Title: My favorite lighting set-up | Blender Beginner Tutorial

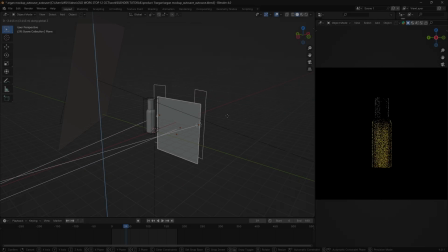I think good lighting is one of the main pillars that let your render stand out.
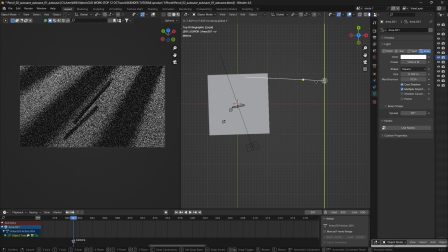So that's why in this video I will share with you how I approach cinematic
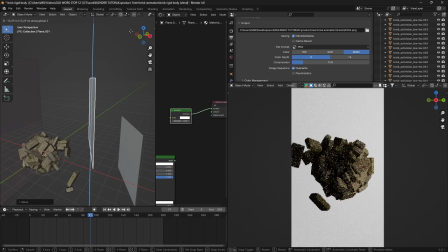lighting and some principles that I use when it comes to 3D product rendering.
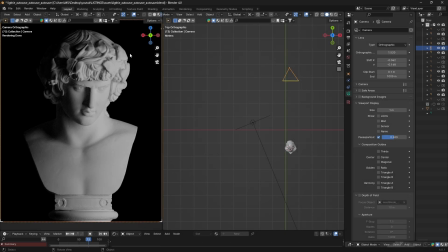It's called side light. It's a single light source that comes from one side and it creates a little triangle on the other side.
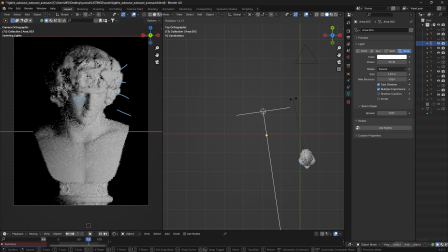And the opposite of this is front light, when the closer face to the camera is lit.
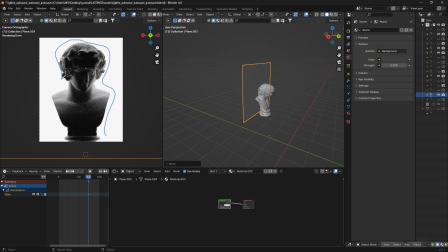And the last one is backlight, when the light comes from the back and create a highlight to separate our objects from the background.
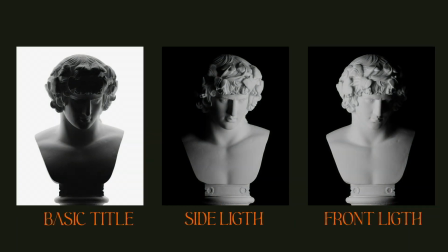Now we understand some lighting principles, we can start.
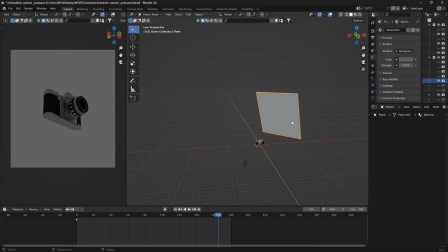If you grab the project file down below, you will have something like that, a camera and a plane that make up our background.
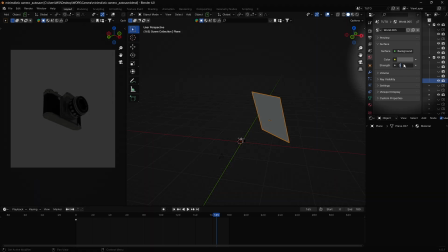First thing I do is setting the wall strength to 0, and that's allow me to have full control over my light.
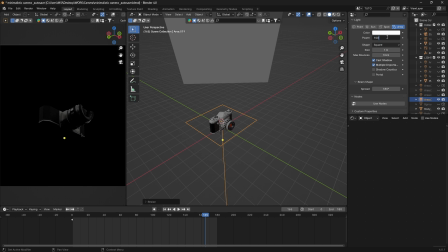Shift A and add an area light. Scale it and give it a good strength to start.
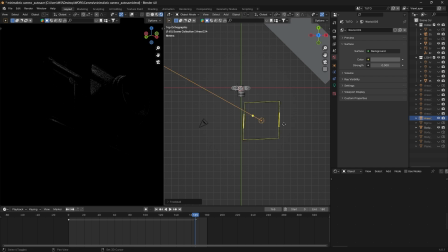Move it up and rotate it towards your camera. We can also duplicate it by hitting Shift D and place it closer to the first one.
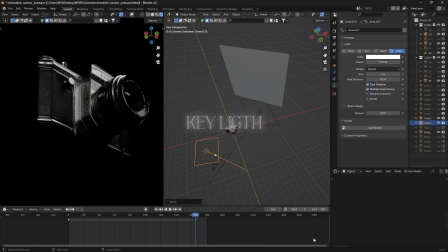Those two area light represent our key light. In case you don't know what is key light,
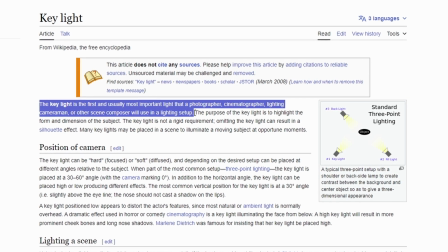the key light is the first and usually most important light that
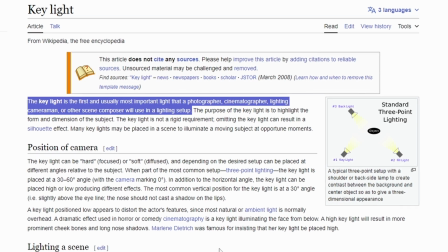a photographer or a cinematographer will use in a lighting setup.
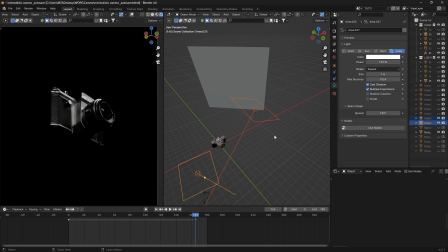Basically, it's light that does all the work.
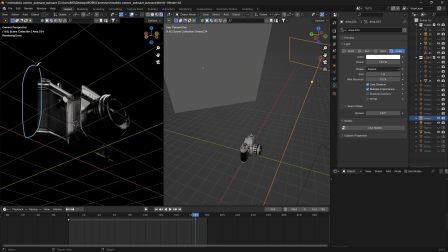And now we have a good lighting in our scene, we can start adding highlight to separate our camera from the background.
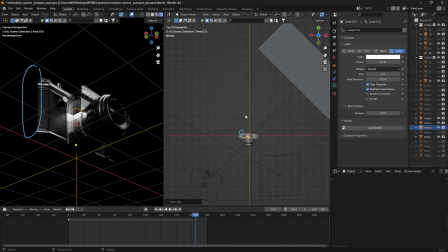The way we do this is by adding another area light and placing it behind our camera. And this is what's called rim light. If we see before and after, much better.
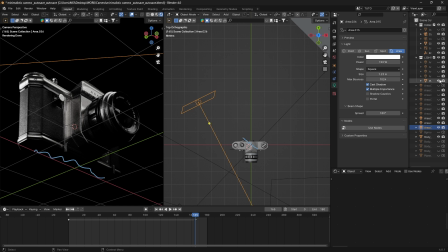And we can also duplicate our rim light and place it on the bottom of the camera to fill in up those dark shadows.
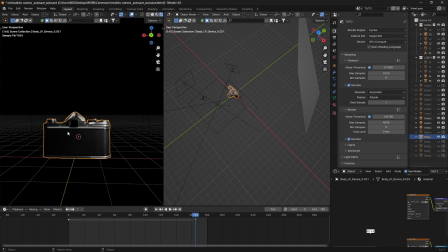I think now we are done with lighting our camera, we can move on to the background.
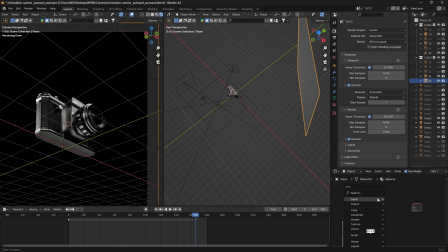In the shading tab, with your plane selected, delete the principal PSDF and add an emission shader.
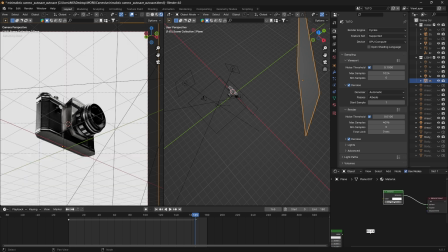Give it a strength around 0 and 1. And this is how we create a pure white background.
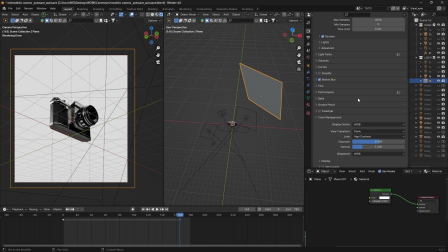I think we are done for now. I rendered this with Cycle and color management set to Filmic.
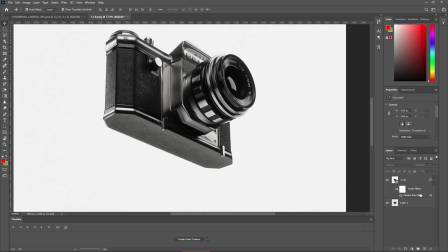And I did also some post-processing in Photoshop. And this is the final result.
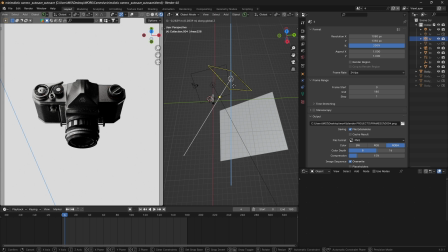And last thing, don't just follow what I did blindly. Take it as inspiration and create your own customized look.
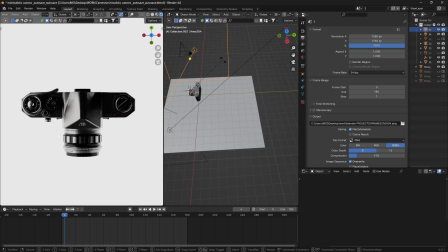Because this is how really what is to being creative.
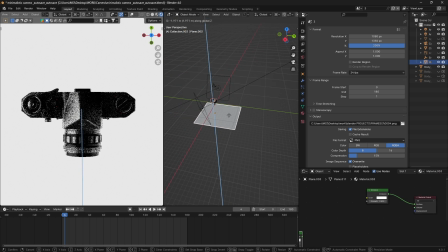If you really find this content valuable, please give it a like and subscribe so I know to make more. All links down below. Have a beautiful day, my friends.